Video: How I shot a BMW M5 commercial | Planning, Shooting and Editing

So a few months ago, I shot a video of a F90 BMW M5, and in this video I'm going to show you how I planned, shot and edited that video. Let's get into it.
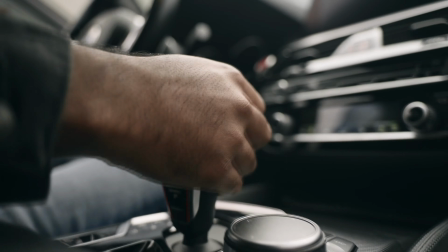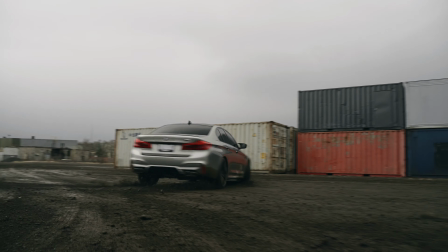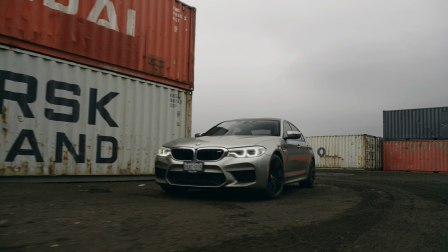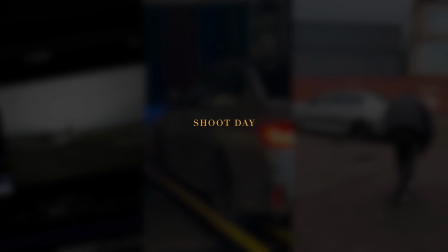[0:29]
So on the day of the shoot, we woke up later than expected. On car shoots, you really want to wake up as early as possible, so one, you can get good lighting, and two, you can get the roads as quiet as possible. We ended up leaving at around 10 a.m, but we left to the shoot location and got the car washed,
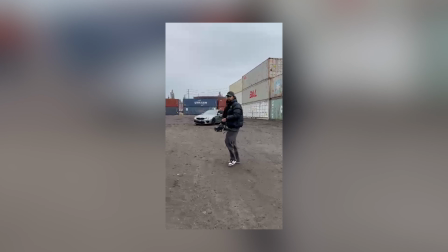[0:46]
and then we head out around the local area to scout for some locations. We found a location and it was absolutely epic, so we just started shooting. So when filming car videos, there's generally two parts to the shoot. The first part of the shoot would be the static shots, where you kind of want to show the lines of the car,
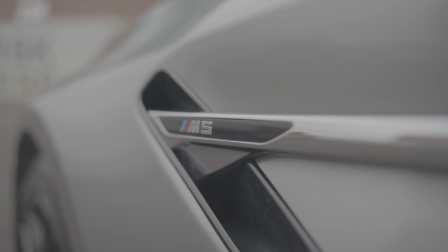[1:08]
you want to show the aesthetics, the textures, and the different features of the car inside and out. The second part of the shoot is when you want to do the motion stuff, when the car's driving, car's drifting around,
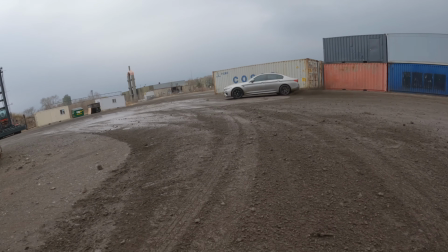[1:21]
or whatever it is, when the car's in action, to kind of bring the car to life and really bring some more excitement to the video.
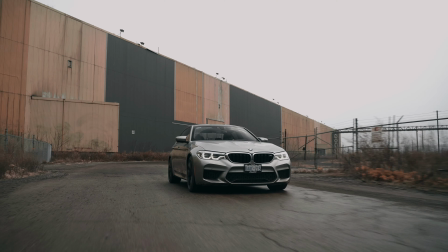[1:27]
Generally, these shots are where you can kind of add more pace within your video to keep your viewer engaged, but we'll touch more on this when we get to the editing section.
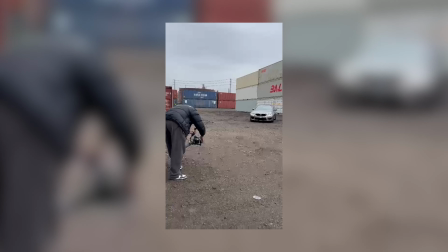[1:36]
So a lot of people actually use rigs to rig up their cameras to the car. Whenever I've shot car content, I do it the more riskier way by just hanging my gimbal out either the window or sitting in the boot of the car.
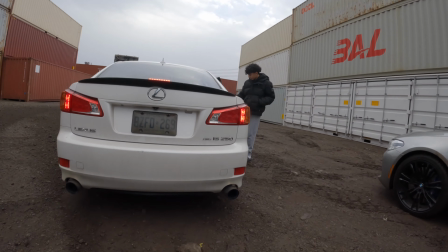[1:47]
Normally does the job, looks wicked.
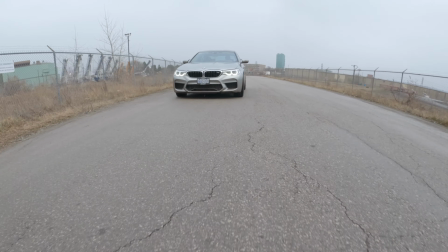[1:50]
Like I said, it's not the safest option, so if you do it, just be careful, make sure you're strapped in, whatever, etc. But yeah, it does the job. So for the static shots, what I normally do is that I start at a wide frame,
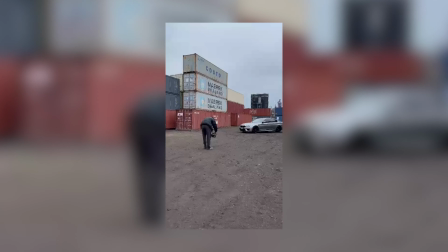[2:03]
the widest my lens will go, and then I'll go around the car, closer to the car, around the front,
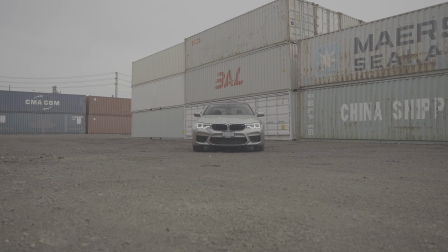[2:08]
around the back. Then what I'll do is I'll do the same thing, but at the highest focal length.
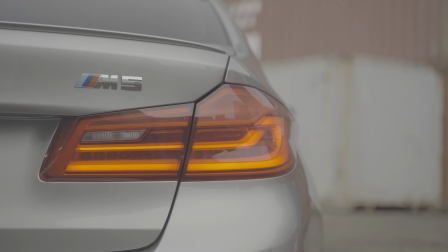[2:13]
Then I'll go around the car again, front angles, quarter angles, the wheels, the badges, everything.
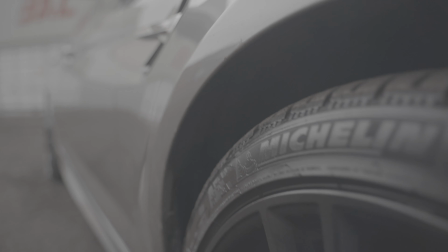[2:19]
This way you've kind of covered everything that you could possibly get with the car. So frame rates when you're shooting are super important. They add a lot of atmosphere and character to your shot. So when you're doing the rolling shots of the car, you want to make sure that you're shooting at 25 frames per second and your shutter speed is at 1/50.
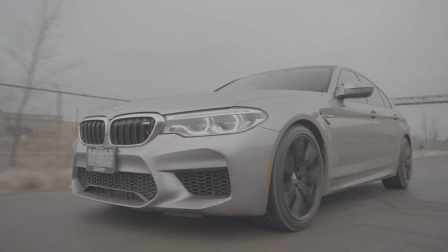[2:36]
This will give you the smoothest possible motion blur.
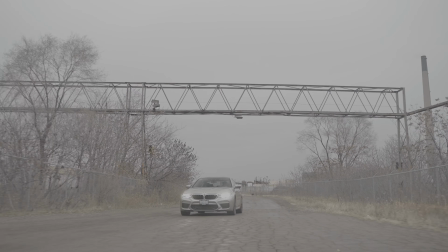[2:39]
It will make your shot look more dynamic, like your car's moving faster, the road's nice and smooth, like there's a lot of motion blur, the wheels are smooth. So the gear that I used for the shoot was my Sony
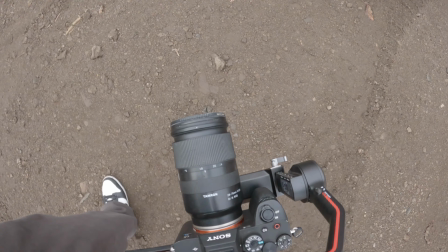[2:50]
a7S III paired with the Tamron 28 to 75mm lens.
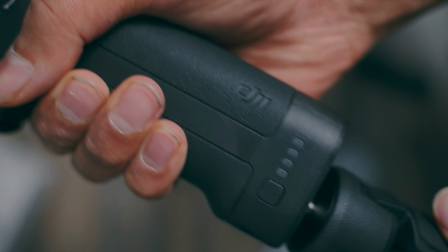[2:56]
The gimbal I use is a DJI Ronin RS3, which is awesome. I used the small rig handle on top just for that extra stabilization. Super smooth, does the job, carries the weight of the camera perfectly. I haven't had any issues with it.
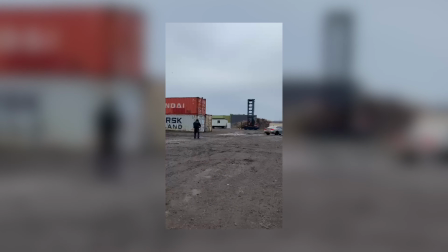[3:09]
So the shoot was finished. I got some photos in the end, and then we left, and we actually had to get the car washed again because of all the drifting shots and whatnot.
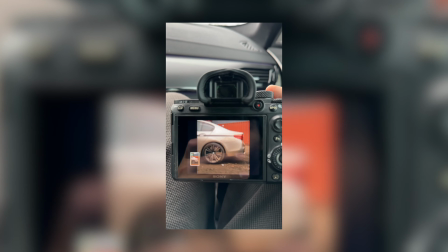[3:17]
The car was absolutely filthy.
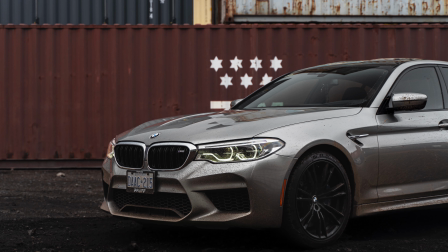[3:19]
I got back from the shoot, I edited the photos, which I'll probably make a separate video about how I edited the photographs. Let's get into the editing. So like with many of you, the editing process will start with the soundtrack. So in this video, I went to Artlist to find a track, and then what I do is I'll just cut through my favorite segments of the track.
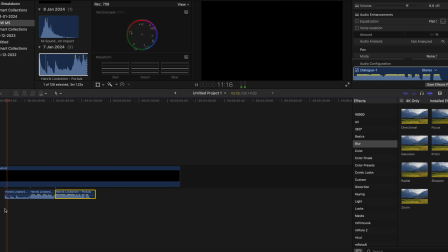[3:45]
So I'll rearrange the audio depending on how long the video is looking to be, whether it's 15 seconds, 30 seconds, 1 minute long. You should have a rough idea at that point of how long you want to make the video, so you know how to edit the track accordingly. So for this video, obviously it was very short, it's around 15 to 20 seconds. I made sure there was a nice build up,
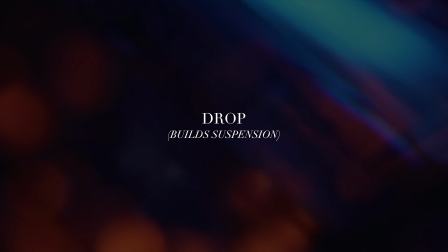[4:07]
there was a drop, and then there was a nice climax to the audio.
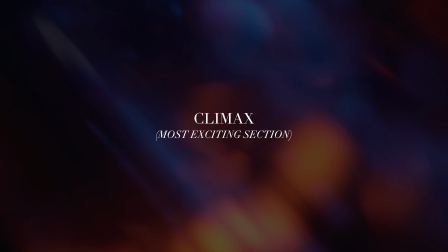And then an outro to the track as well. This made sure there's emotion in the video and they watch through from the start to the end of the video.
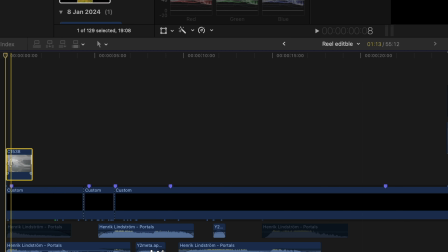[4:32]
I then went ahead and dragged in my favorite clips on the shoot to match the timeline of the audio, making sure that there's longer clips and shorter clips.
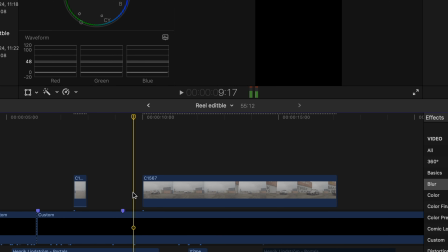[4:40]
Just working on the pace of the video and making sure it's engaging from start to finish. And within that process, I use speed ramping.
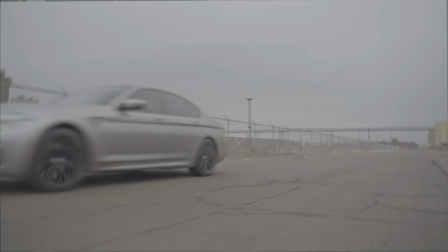[4:46]
Speed ramping really helps you transition from one clip to another. It's very important to use motion blur when you have a speed ramp on a clip,
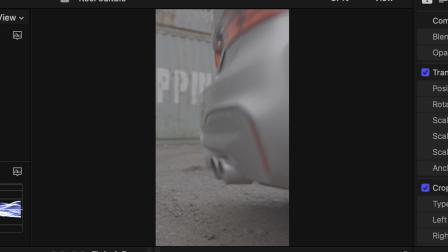[4:54]
just to make it more clean and cinematic and give that smooth transition from one clip to another.
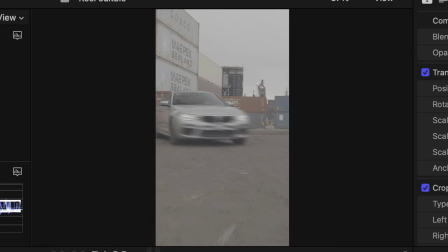[5:00]
This really helped elevate the pace of the video. I use the rolling and driving shots in the climax of the video because that's where the video gets most exciting.
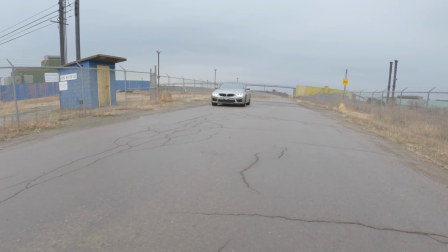[5:10]
There's a lot of emotion, a lot of movement. So once that was done, I moved on to probably one of the most important parts of the editing process, which is your sound design and sound effects.
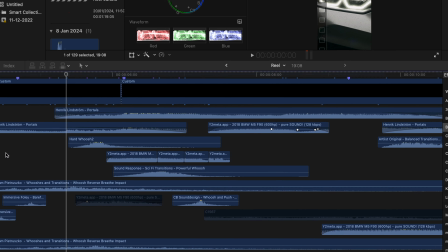[5:20]
So the two websites I used for sound design and sound effects within this project was Artlist and Lens Distortion. You want to use sound effects to emphasize the soundtrack and the music, as well as obviously what the visuals are showing. Like if the car was drifting, like you'd hear rocks and like different whooshes of the car flying by.
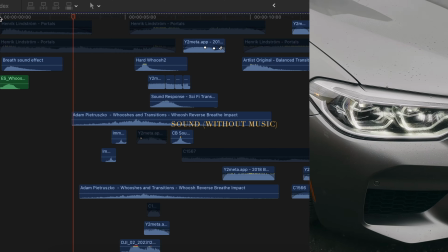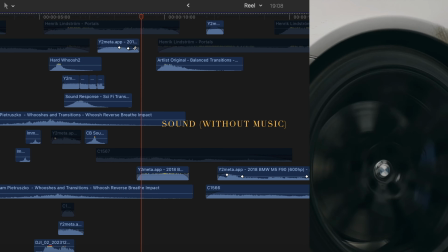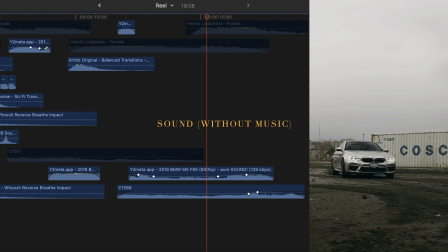And this will just really help thicken up that audio and just give a lot more ambience and atmosphere to your video. So finally, we're on to the color grading process, which is the final step of the whole project.
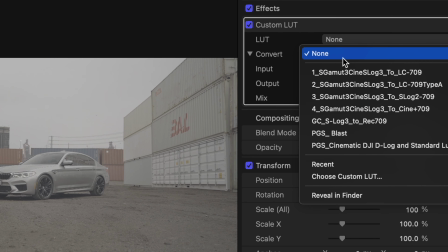[6:10]
So my color grading process starts with a S-Log3 to Rec 709 LUT,
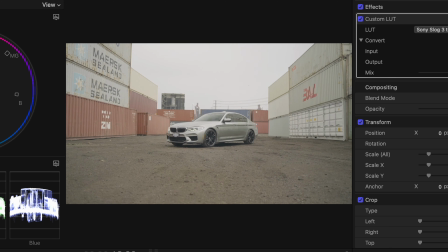[6:15]
which gives you a good base now to just manually color grade the rest of the video. And then I go on to fixing the temperatures of the video.
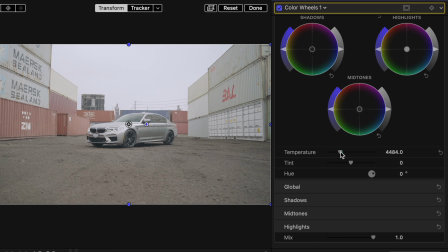[6:23]
And in this video specifically, it's a very industrial, metallic, cold kind of environment. So I did decrease the temperature of the clips.
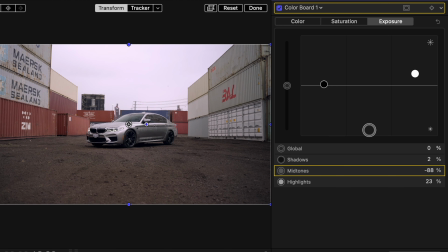[6:32]
I then went in and added contrast, and then the final step was to open up the color curves, add a bit of blue into the shadows.
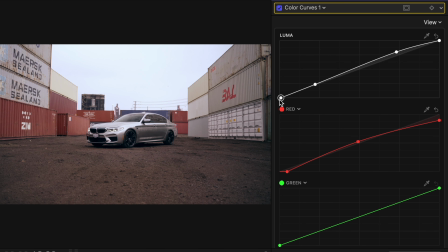[6:40]
Then what I'll do is I'll go into each video clip, make sure they're all exposed equally and correctly, make sure the video all lines up and looks the part. So yeah, thanks for watching, guys. That was a super long video. I don't think I've done a video that long in a long time. But if you have reached this point, please drop me a comment just to know that you have reached the end of the video. I appreciate you for watching. I really want to just post more consistently and just push out on my YouTube, just give out whatever small amounts of knowledge that I have in this beautiful field of content creation. And yeah, thanks for watching, guys. Make sure you like, comment and subscribe, and I'll see you in the next one.